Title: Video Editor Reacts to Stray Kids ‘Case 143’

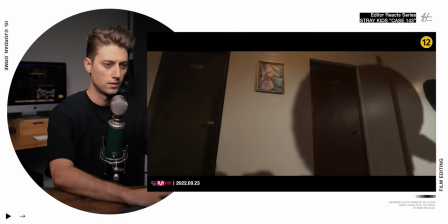(0:03)
Oh my...
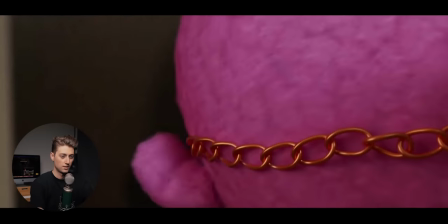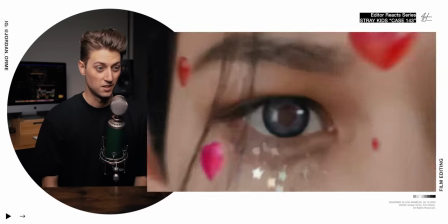Oh my... That carpet's from The Shining.
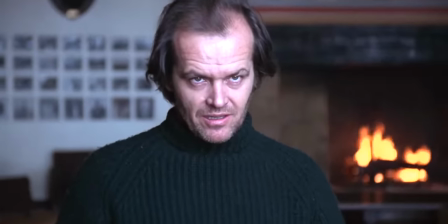(0:18)
If you don't know, The Shining is an iconic 1980s horror film directed by Stanley Kubrick, and it has this carpet in it.
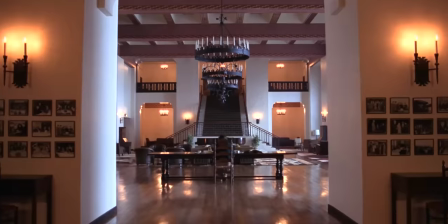(0:24)
The carpet is a visual metaphor of the Overlook Hotel in which there's hexagon shapes and the outer level is holding the evil within. This is gonna make a lot more sense later as we dive into the story behind this video. Hi, my name is Jordan Orme. I'm a professional music video editor for artists like these guys.
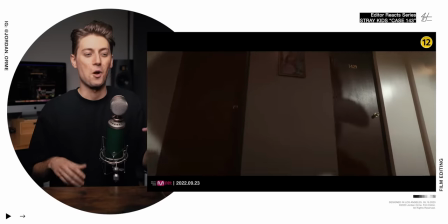(0:39)
Huge thanks to Storyblocks for sponsoring this episode. So whatever these heart plushies are, they're being portrayed as very bad, very invasive.
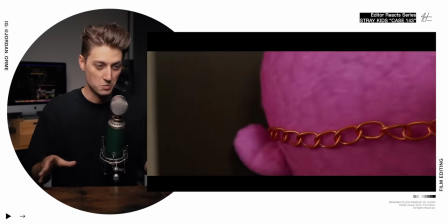(0:47)
So let's see what happens.
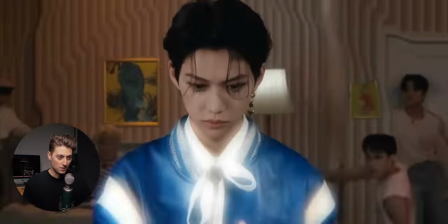That right there is the inciting incident.
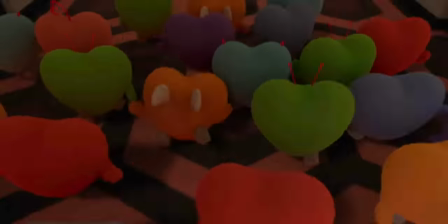(0:57)
In storytelling, there's something called an inciting incident in which a character experiences something that is out of their control that sets them on this journey.
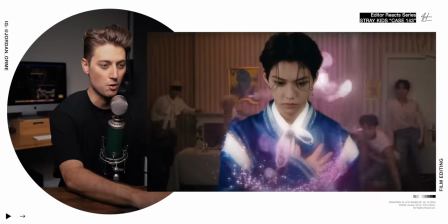(1:04)
Essentially, this heart plushie possesses our boy. He now is feeling so much love. Oh, we got some heart love mazes Which is also a callback to The Shining and we'll talk about that later But
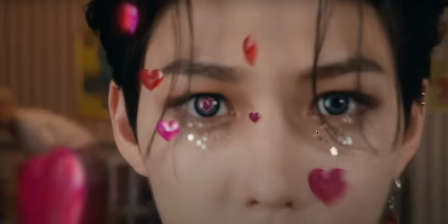(1:16)
we enter graphic novel mode and this is the moment in which our character is changed forever
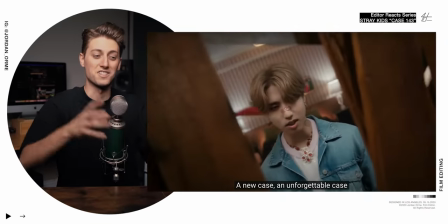(1:23)
All those visual effects are saying bro something crazy just happened
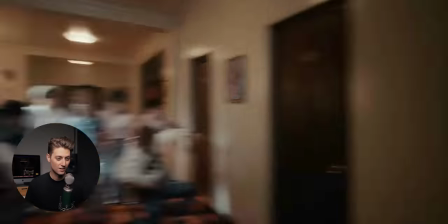There's so many callbacks to The Shining this is crazy
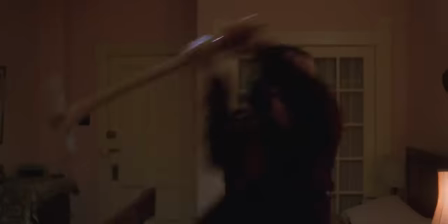(1:38)
So it looks like something has broken into the room kind of like our boy saying
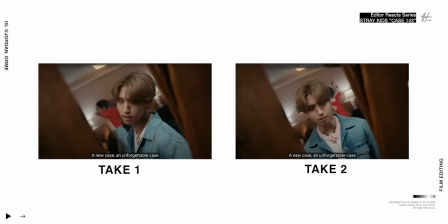(1:46)
These flashy edits are really cool right here It seems like they wanted to combine two different takes that they liked but they didn't know how to do it
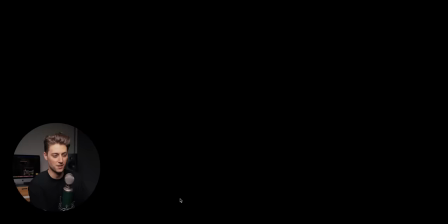(1:54)
So what did they do? They started on one take cuts of black introduced the new take cuts of black again and created just some flutter cuts to blend the two takes together
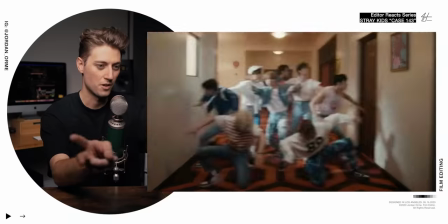(2:07)
Oh, even the question marks look like hearts. We also definitely have some cuts between these whip pans
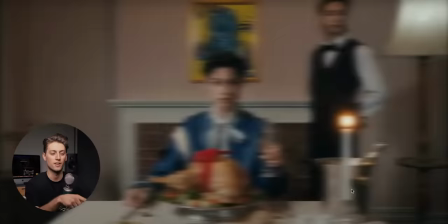(2:14)
And it looks like there should have been a whip pan right here But it looks like they maybe didn't have the footage or
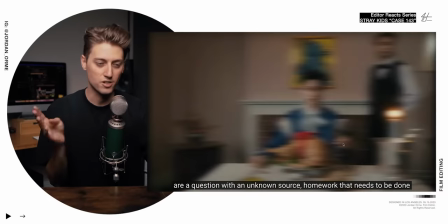(2:19)
something didn't work out on set So they just use a sideways directional blur to help blend the two shots together.
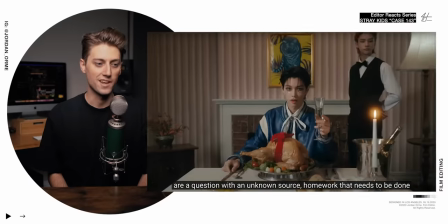(2:24)
So that was a nice save by the editor
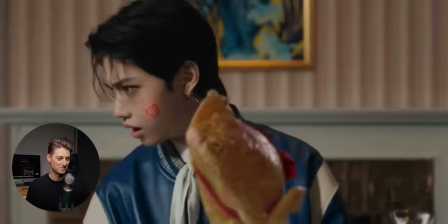I Think he said can I be a boyfriend a little bit too early and the chicken had to let him know that You don't say that dude.
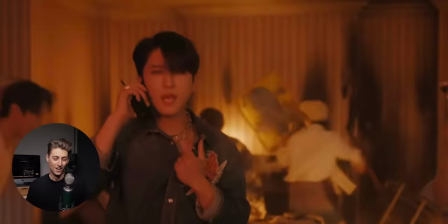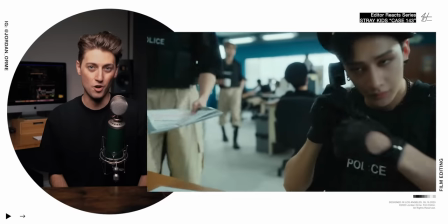(2:45)
Oh My gosh, they are rioting in the hotel room
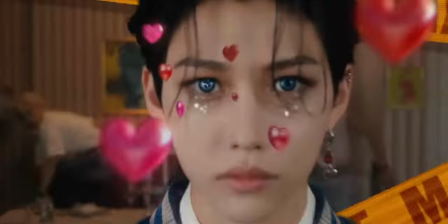(2:50)
This story is getting really crazy right when our boy was invaded with that love the boys started freaking out They don't know what to do.
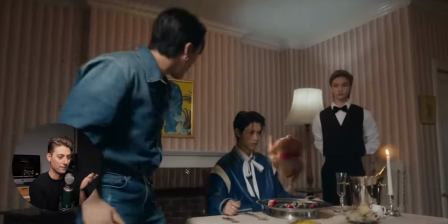(2:57)
They're saying stupid things like can I be your boyfriend? Everything is falling apart.
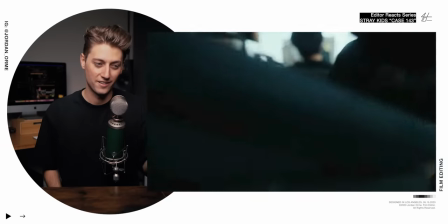(3:02)
So now enters the antagonist of the story That was a nice little transition I like that
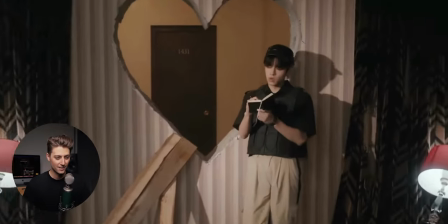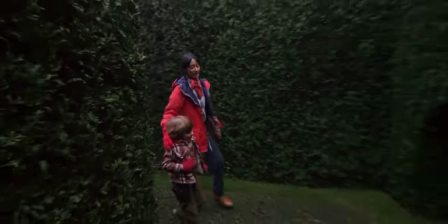(3:15)
Outside of the Overlook Hotel in The Shining there's this giant maze and there's a crazy end scene of the movie But we're
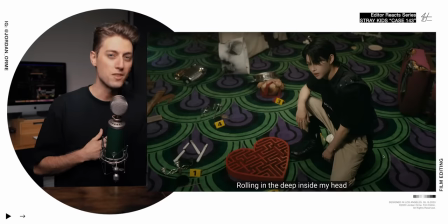(3:20)
also seeing mazes inside of the heart and between the maze and the carpet It creates an interesting metaphor. Once you're invaded with emotions of love like a maze Navigating that love can become very difficult.
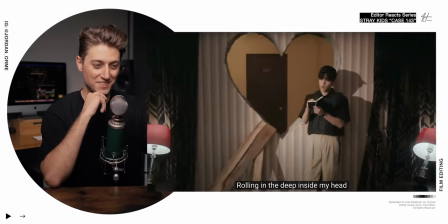(3:32)
So let's see how they navigate it Oh, this is crazy. I love this
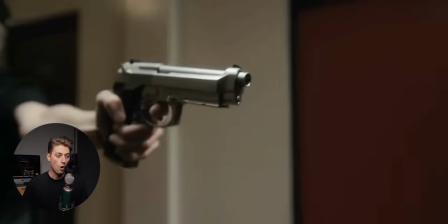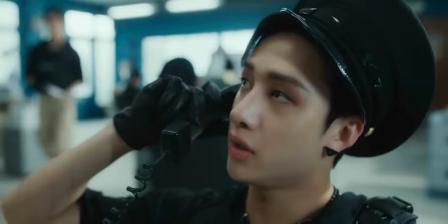(3:45)
The boys get invaded with love they freak out they call the police the police come to shut down this giant emotion
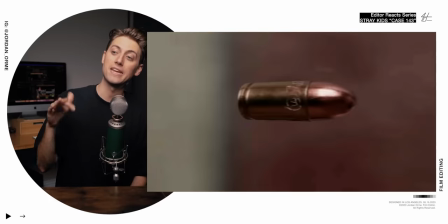(3:51)
But what happens is instead of shooting it and taking it out the emotion just captures the bullet
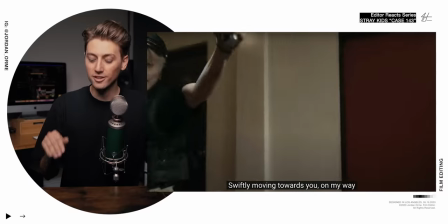(3:58)
No big deal the emotions that they're feeling is so great that it cannot be taken down